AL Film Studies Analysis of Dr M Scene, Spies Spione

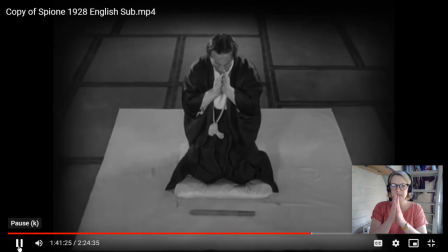8:21 costume this rubbing of the hands is a plea for forgiveness
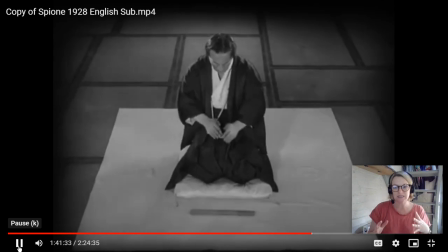8:28 Again, no dialogue, no chapter cards in this scene to tell us what's happening.
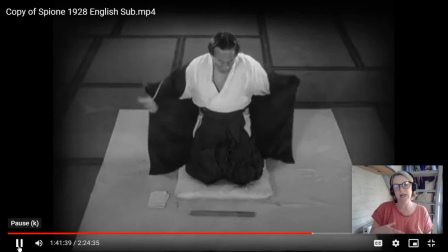8:35 This is pure cinema telling us the action with the visuals.
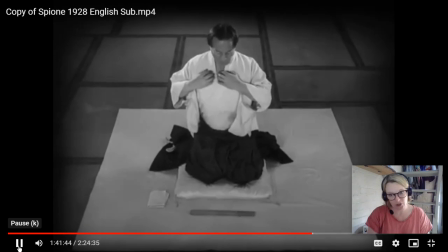8:40 Storytelling just with visuals, not with sound. Again, so the director here doesn't show us the grotesque nature
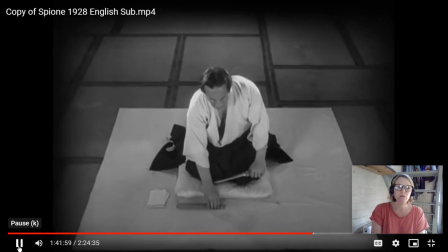8:54 of the suicide it's kind of a symbolic thing we see a reaction shot of his face we don't see anything
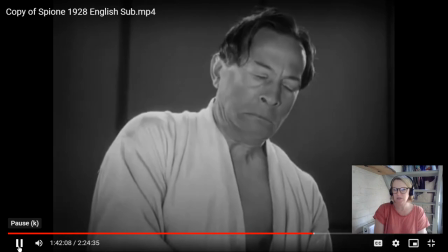9:04 grotesque but as we can see we can see the process and we can see the act of his
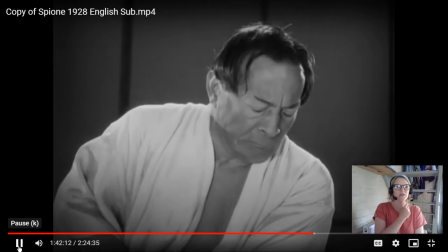9:09 mouth moving where the knife is going so we get the idea from that motion
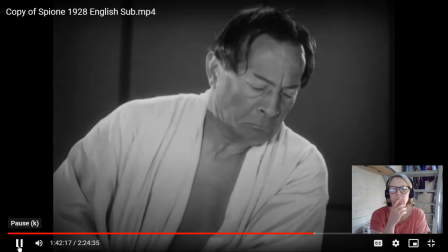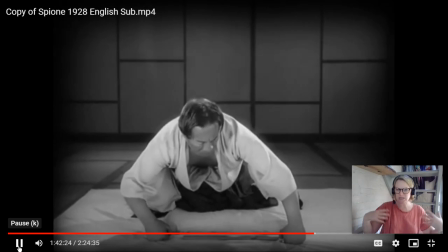9:19 so yeah no blood but we have the cascading robes here we could give an illusion
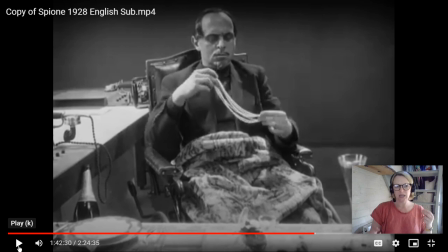9:27 reading now what i think is interesting here is it cuts to haggie um they've done this before at the beginning um where the um the government official says who's responsible then it cuts to haggie and he just
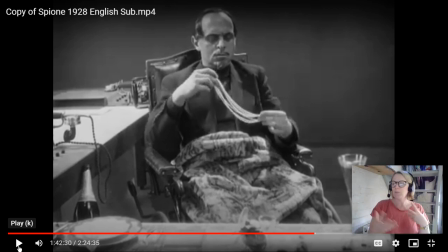9:43 goes um again we have that idea who is responsible cuts to haggie and what he's got there with a string of pearls it's parallel to the point in the frame where um Dr. M cut himself along so it's as if he's holding like the entrails the guts I always think of the pearls
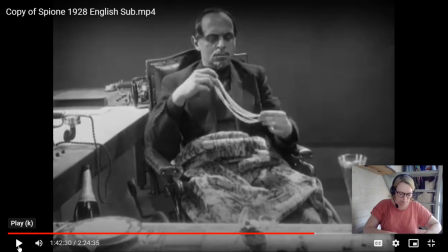10:02 slipping through his fingers in a place on the frame parallel to where Dr. M was cutting himself all across the scene so these pearls are symbolic of his Dr. M's death and we can see
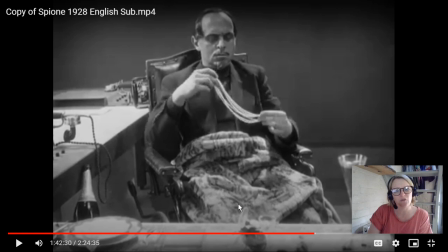10:17 here within the mise-en-scene we have the modernity of the office and these trappings of luxury look
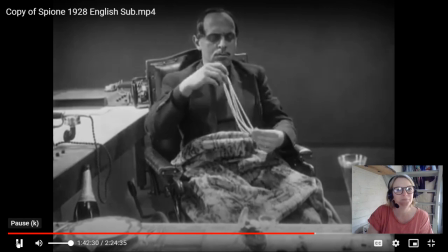10:23 they're eating champagne drinking champagne here and
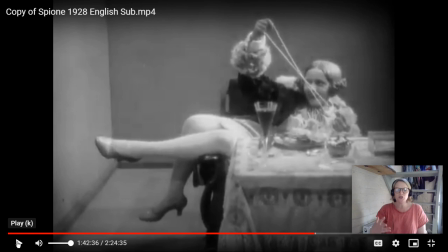10:31 there we go there's kitty um in terms of costume and performance she is this um careless female character and she bites the pearls to check to see if they are real you
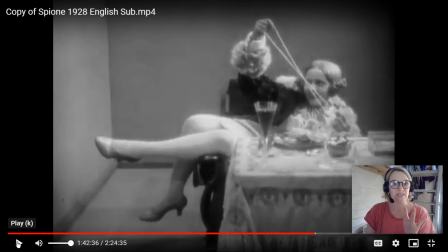10:45 know she is she she just wants um riches she does not have any ideals
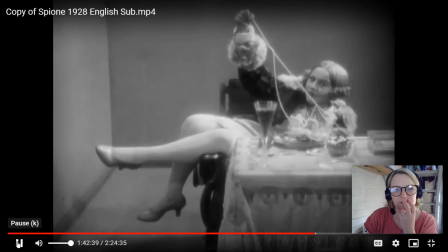10:52 unlike Sonia. She's a wrong one.
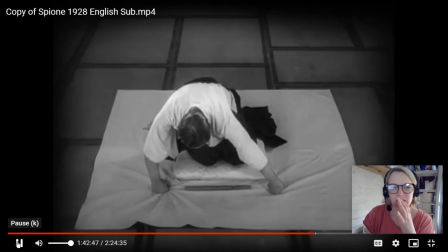10:59 So who is to blame? Those two. Then it cuts back and we're in that position of authority looking down on him.
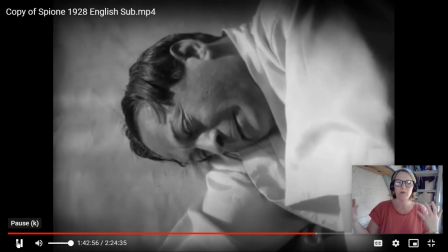11:08 And we have the incense feeling the room flying away. Like his soul.
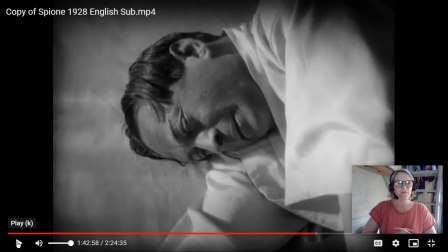11:16 And then is that a smile? Is that a grimace? We don't know there on Dr. M at the end. So I hope that rundown has given you a few things to think about for the analysis of the Dr. M scene from Spice.
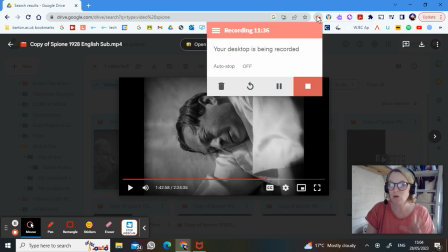11:33 OK, muffins, remember, that's not everything. There will be more in your notes. Hopefully there were just a few reminders in there. When you're talking about German expressionism, remember, it's the artistic shaping of reality. So the reality in this scene is Dr. Masamoto's reality.
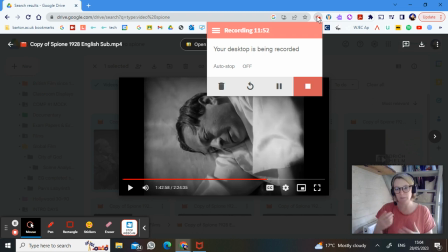11:48 We're going into his mind. and we have distortion fragmentation his you know he feels betrayed and broken and we see that played out on this scene okay thank you so much okay bye bye-bye muffins